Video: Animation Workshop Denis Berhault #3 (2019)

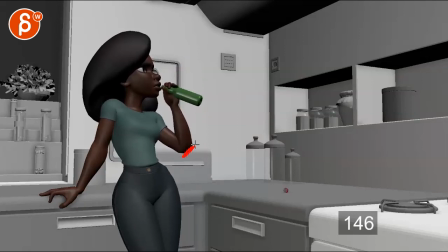679s
not that in sync but there's something about this elbow and this coming up mostly this being so isolated where i feel like not that she has to bend herself all the way back
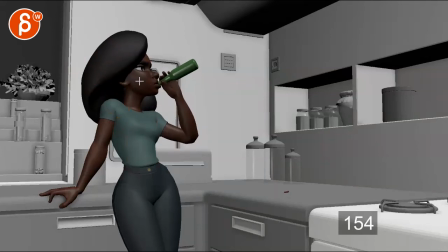692s
down this down right but i think you know like 15 of that where when she does this have maybe a bit of an adjustment maybe the chin goes forward and brings the lip over this a little bit of a head raise maybe the head forward a little bit of chest movement
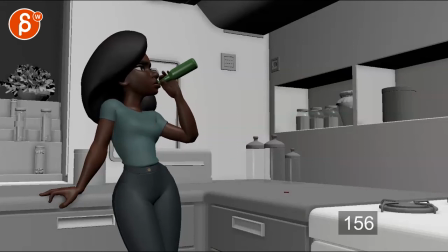708s
here just something a bit more just that very end feels too separate and this feels like a person pretending to drink where i don't quite feel the connection on here and that she's actually about to you know put liquid in here and drink that's the only thing it felt like if i turn this
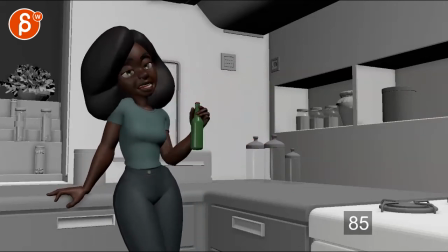725s
off again the sounds like it's cool cool yeah nice like this arcs nice all nice and then oh what's that that's
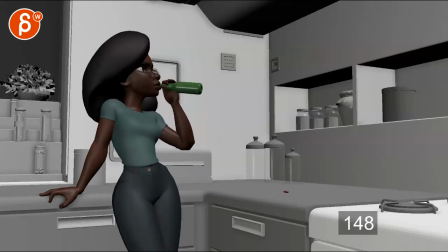734s
kind of how i ended the shot with hmm that was weird it's just this that end part nice but then of course you have the awesomeness of the cap going oh i love that stuff
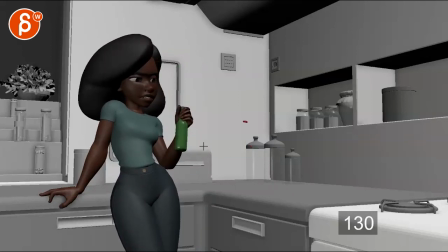756s
now if i be picky because of all that momentum i will go boom boom and on that turn it still keeps going this way
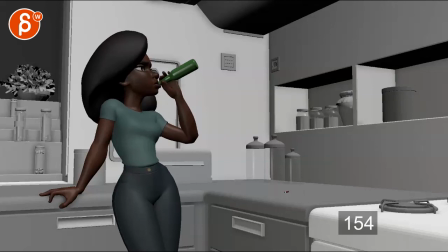766s
and even on this landing a little bit more so at the end it's about here it's the only thing i would say it's it feels like it hits a wall or a magic magnet there and doesn't move right there i love the detail i'm a massive massive fan
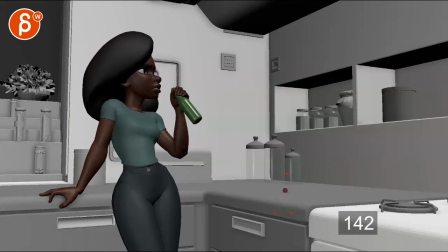783s
of stuff like that i know it's silly because we should concentrate here but i love doing stuff like this but all i would do is keep going with that arc so that on this turn this imagine in a graphite it feels like you're going and it's this this harsh linear thing where you just stop and i will go and really slowly ease in
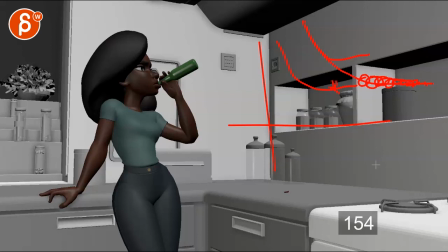802s
where the the top is spinning that makes sense right so during all of this here spin spin spin spin spin drop and settle it still keeps translating with a very very slow ease in to maybe here.
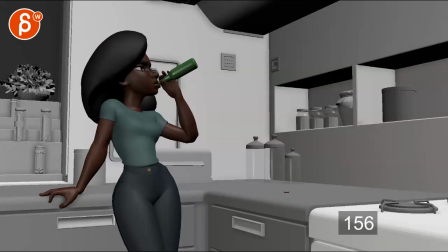820s
All right. That's it from me. Thank you. All right. There's an email. You can sign up. You can start whenever you want. You can submit whenever you want. You get 16 submissions. Either way, a like and subscribe would be awesome. All right. Thank you.